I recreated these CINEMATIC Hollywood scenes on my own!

Anyway, before we move along to the next scene, let's take a look at me playing big boy Barry. I think we did a pretty solid job with this one.
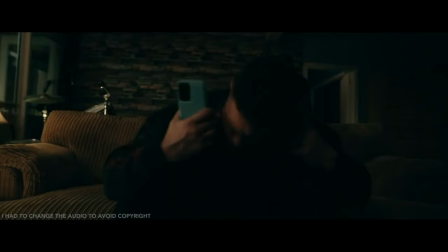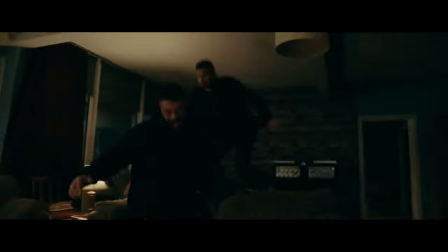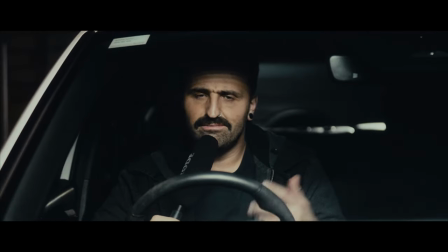[4:31]
To find out who won the fight, make sure you go and watch the show. Anyway, for our next scene, we're gonna move along to something I'm currently watching and enjoying far less than the gentleman, and that is this scene from The Handmaid's Tale.
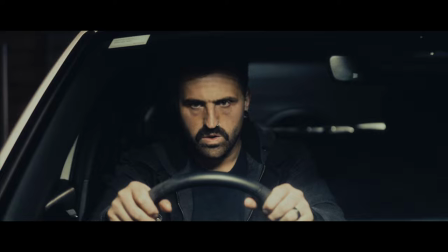[4:40]
I'm currently three seasons deep and it is just a struggle. It's beautifully shot, but it is a slow burn.
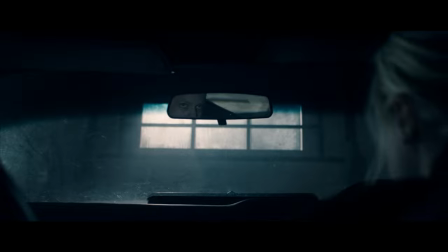[4:46]
I digress. Anyway, this shot from The Handmaid's Tale has a main character in a car and she's trying to get out of a garage.
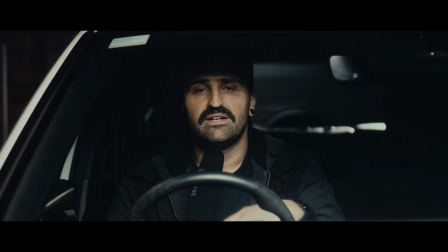[4:51]
The garage is frozen shut, so she's in the car. She's trying to do a burnout, you know, to get out and all that. Anyway, in the scene, there are raised windows at the top of the garage door and then one at the back of the room.
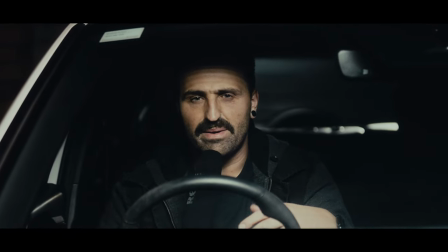[5:00]
So it's letting this nice, even light from both sides of the room come in, but still just quite focused on where our Handmaid is.
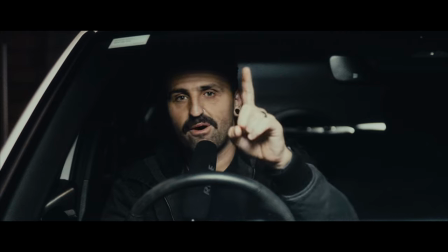[5:06]
So to emulate this light, what I've done, You're going to get sick of me saying this, but I've got a cupo going wall to wall, suspending a Parvo Slim 120C in front of me.
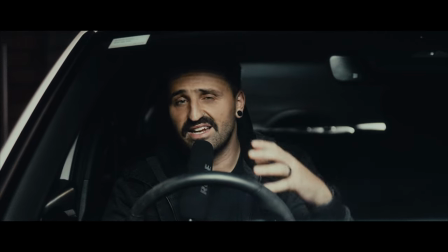[5:14]
That's got double diffusion and a grid coming down here. And that's just using this part of the car as a cutter to cut out that light and just give me that shadow that we can see.
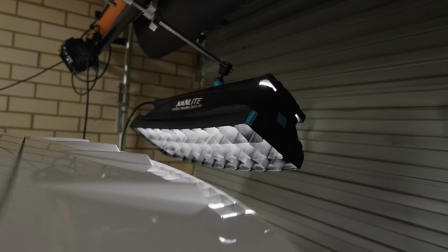[5:22]
So depending on where I go, it gets a little bit moodier. Up the back, we've got the 60CL. This is also suspended by a cupo, double diffusion and grid.
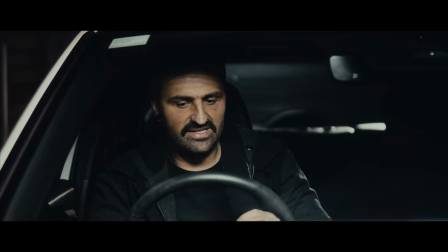[5:29]
I wanted to focus that through the window and that's giving us that little bit of light across here.
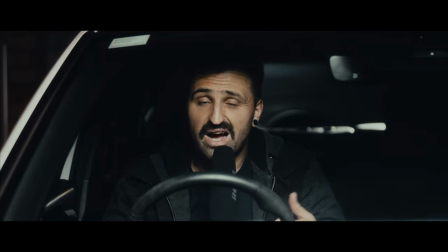[5:34]
I didn't want to take the grid off because if I did, I've got a white car. It would just give too much bounce to the back of the garage door.
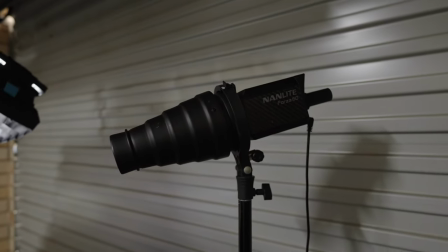[5:39]
I wanted that to be fairly subdued. I've also got a Forza 60, which has just given us this little edge across here and just a slight bit of edge.
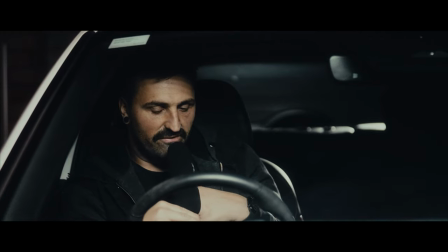[5:47]
You can kind of see it on the shoulder of the chair and my shoulder there.
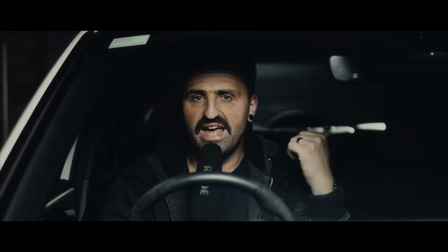[5:50]
Doing the extra things like using cutters, grids, having the extra Forza 60 to give a little bit of edge light and a bit of hard light.
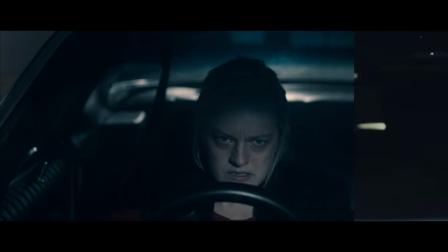[5:56]
That's the things that will take your images to the next level. Anyway, let's take one last look at it. Here's the original and here is mine.
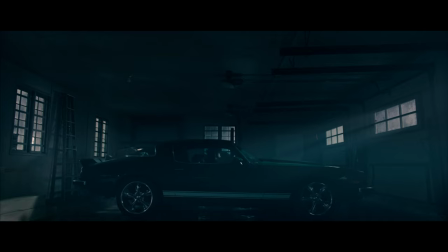[6:07]
Anyway, moving on. And, Jed, what show is the next scene from? Gonna do something from Mr. and Mrs. Smith from Amazon. I watched this a couple months ago, absolutely loved it. So if you haven't seen it, make sure you go watch it. Anyway, it's just gonna be a simple scene. Both of them, Mr. and Mrs. Smith, are lying on the bed having a peculiar conversation about the type of bed.
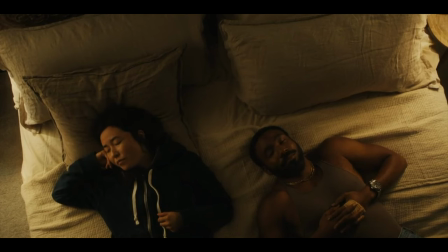[6:24]
So here is what the original scene looks like. And here is my adaptation.
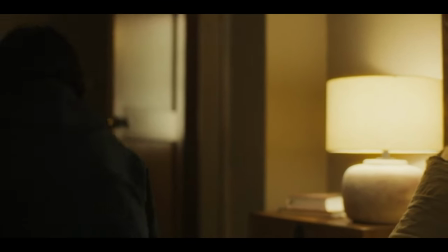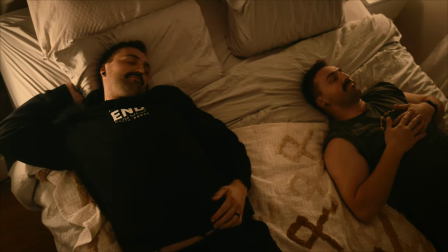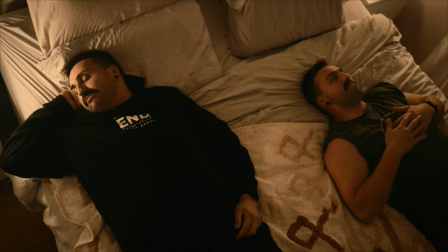[6:39] This bed is amazing. Horse hair.
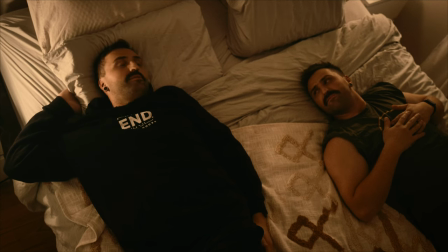I think they shave them.
Considering I was acting as two characters, camera operating remotely, and lighting the whole thing, I think I did a pretty good job. It could have been better, don't get me wrong, and I think if I was better at colouring, it probably would have matched a lot better, but hey, for now, I think we did a pretty good job. We've got to keep in mind on these Hollywood sets, the rooms are much bigger, some are on soundstage, they have a lot more space to work with. I'm currently in a 4x4 room, and I'm having to work around with what I've got. We interrupt this broadcast to bring you a message from our sponsor. I don't have a sponsor, but if you did enjoy this video please give it a big fat thumbs up and subscribe to the video and maybe even follow me on instagram that stuff helps me to no degree you'll never understand just how thankful we are unless you do this yourself anyway back to
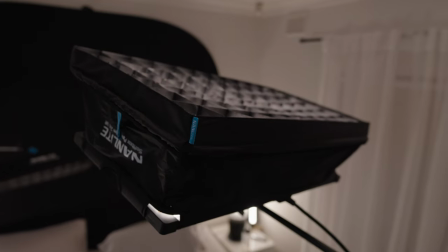[7:44]
the video so the first slide i set up is the nanlite parvo slim 120c this is on 15 at 2800 kelvin this is just
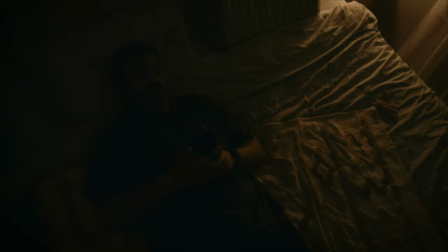[7:50]
giving us room tone everywhere very slight little touch everywhere to work off as a bit of a base once i had the room tone set if we look at
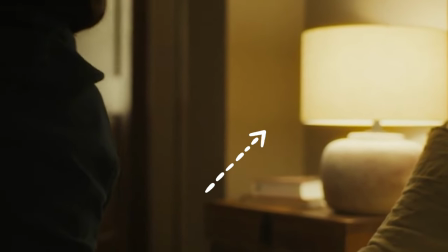[7:57]
the original frame there's clearly some bedside lamps on each of the tables next to the bed that giving a main source of light to the faces of our characters.
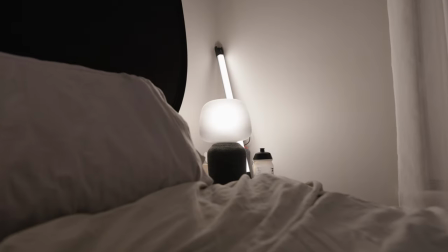[8:04]
So on this side, I've got my actual bedside lamp turned on. It's just an Ikea Sonos sound bar light thing.
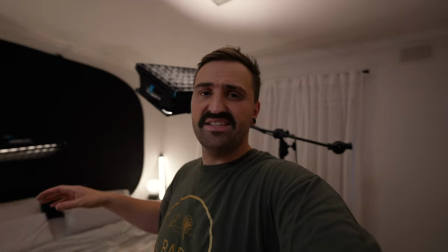[8:10]
And then I've got a Parvo tube 15C next to that. It's giving a little bit of punch for one character.
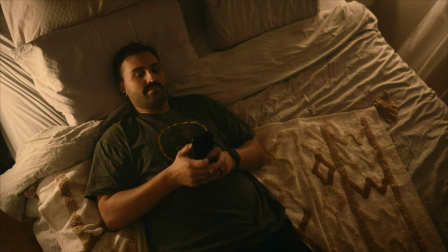[8:15]
And then on this side, I've got a Parvo bulb. Now that bulb is bouncing into a five in one reflector.
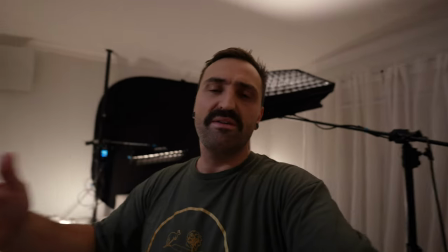[8:20]
So not only is it giving us the hard light on the face, it's also giving a bit of soft feel to the shadowy side of my face as well.
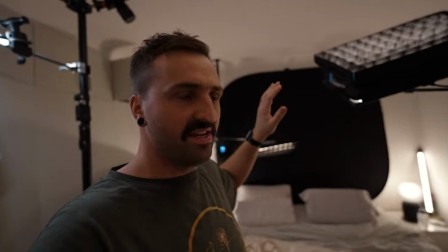[8:27]
Then at the back, what we've got, we've got a big negative feel. Now this is just making sure we're kind of sucking out any light bouncing off that rear wall.
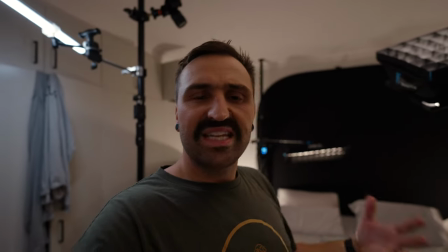[8:35]
We want it to be nice and contrasty and just give a little bit more of a mood, a bit more of a tone to it.
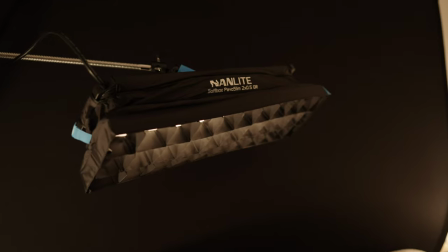[8:39]
Then in front of that, we've got the NANDLIGHT Parvo Slim 60CL.
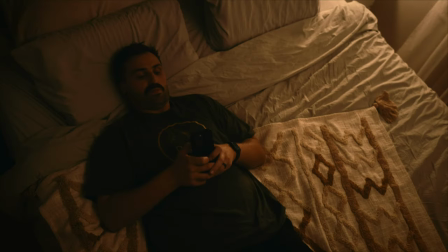[8:43]
This is only at 2% and this is just making you look exactly where I want you to look, giving a little bit more pop to the subjects of our scene.
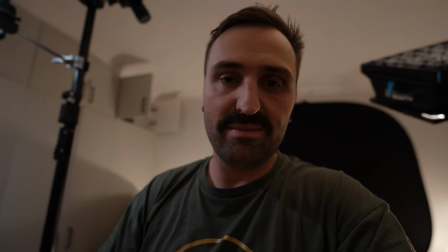[8:50]
Now the camera for this scene was the Sony a7S III with the 35mm G Master. Now the 35mm was a little bit too wide and the 50mm was a little bit too tight.
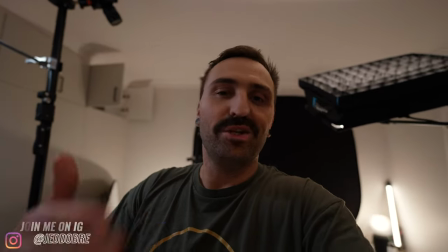[8:59]
I think they I probably shot on a 40 or something about that. So we just had to zoom in a little bit in post, but we've got the A7S3 rigged onto a Kupo Kupo.
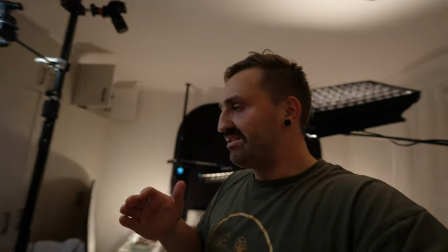[9:07]
These things are absolutely fantastic. When you're working tight space, like a bedroom like this, I use them all the time.
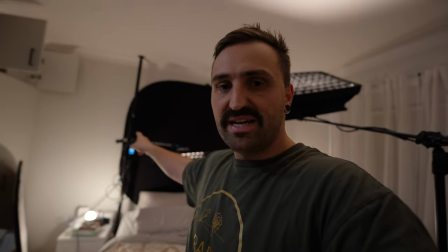[9:12]
That's how I've got the 60CL rigged up at the back as well with a supervisor clamp.
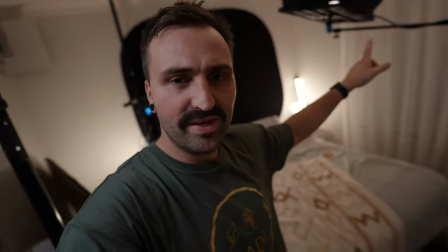[9:16]
One last thing to note, this 40 inch CCM from Kupo that's holding the 120C, this is on a quick action roller base or something like that.
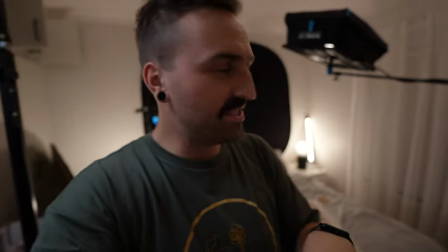[9:23]
I forget what they call it, but it's absolutely fantastic. I'll link it below. So this thing just means that when you're solo operating, you can just move it so simply.
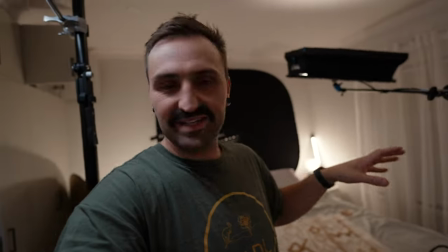[9:31]
I've got floorboards. I don't have to worry about denting floors and things. And as a solo operator, it just makes it so handy. So that's it for today's video. I hope you learned something. I hope you had a little bit of fun. Today's suggestion is going to be, go and watch The Gentleman. Go and watch Mission of Mrs. Smith and maybe avoid The Handmaid's Tale. Anyway, thanks for watching. Big fat thumbs up, subscribe, all that stuff. And I'll see you in the next one. Bye.
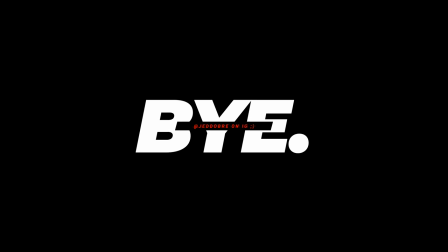[9:56] I got a vendetta Oh, now they call me, I seen her All of the signs getting severed